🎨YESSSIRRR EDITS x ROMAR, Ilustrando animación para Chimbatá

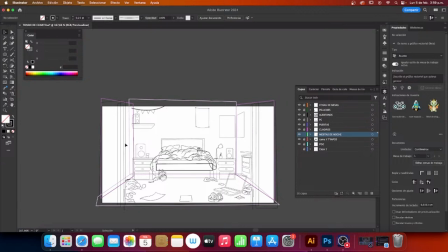Pues no sé dónde podríamos ubicarla aquí. Que pues que por ahí entre iluminación obviamente y de logre darle más volumen al personaje,
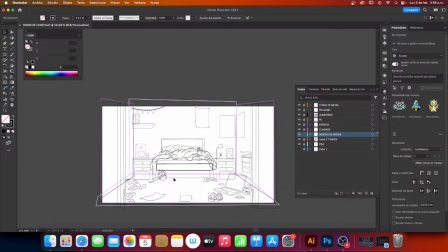porque si ya ponemos una ventana aquí ya sabemos que hay una fuente de luz y todo lo que está dentro del cuarto va a tener sombra, no va a haber una luz plana. Entonces ya colocamos la ventana, el sol entra,
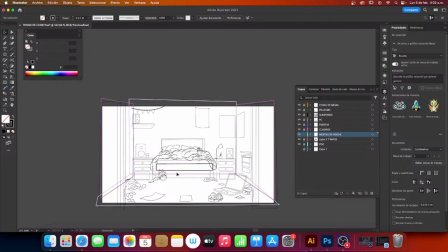pues si el personaje está ubicado aquí, aquí generará mucha luz y aquí va a haber sombra y ya va a haber volumen. Y así pasará con cada uno de los elementos que hagan parte del cuarto como tal.
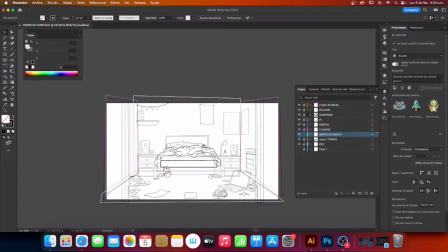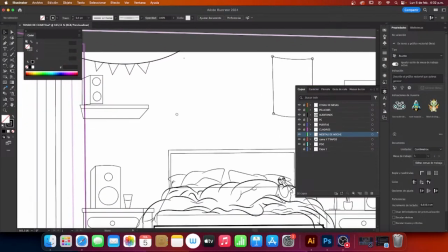Va quedando muy bien, la verdad, va quedando súper, súper bien todo.
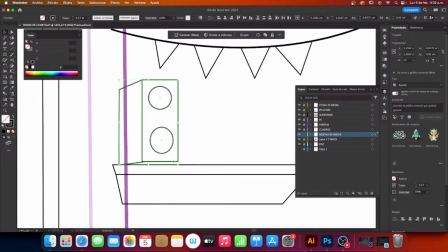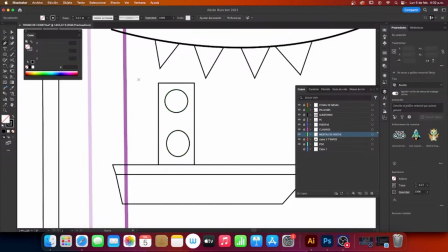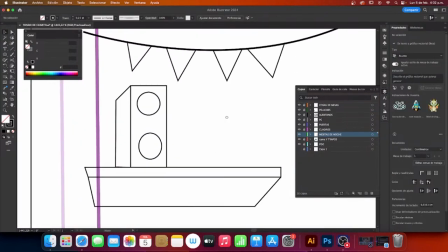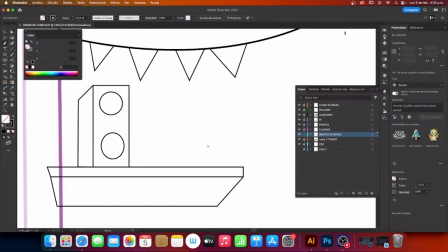Y podemos poner otro vaso. O nos coloquemos una. Estas cositas que traen como muchos colores.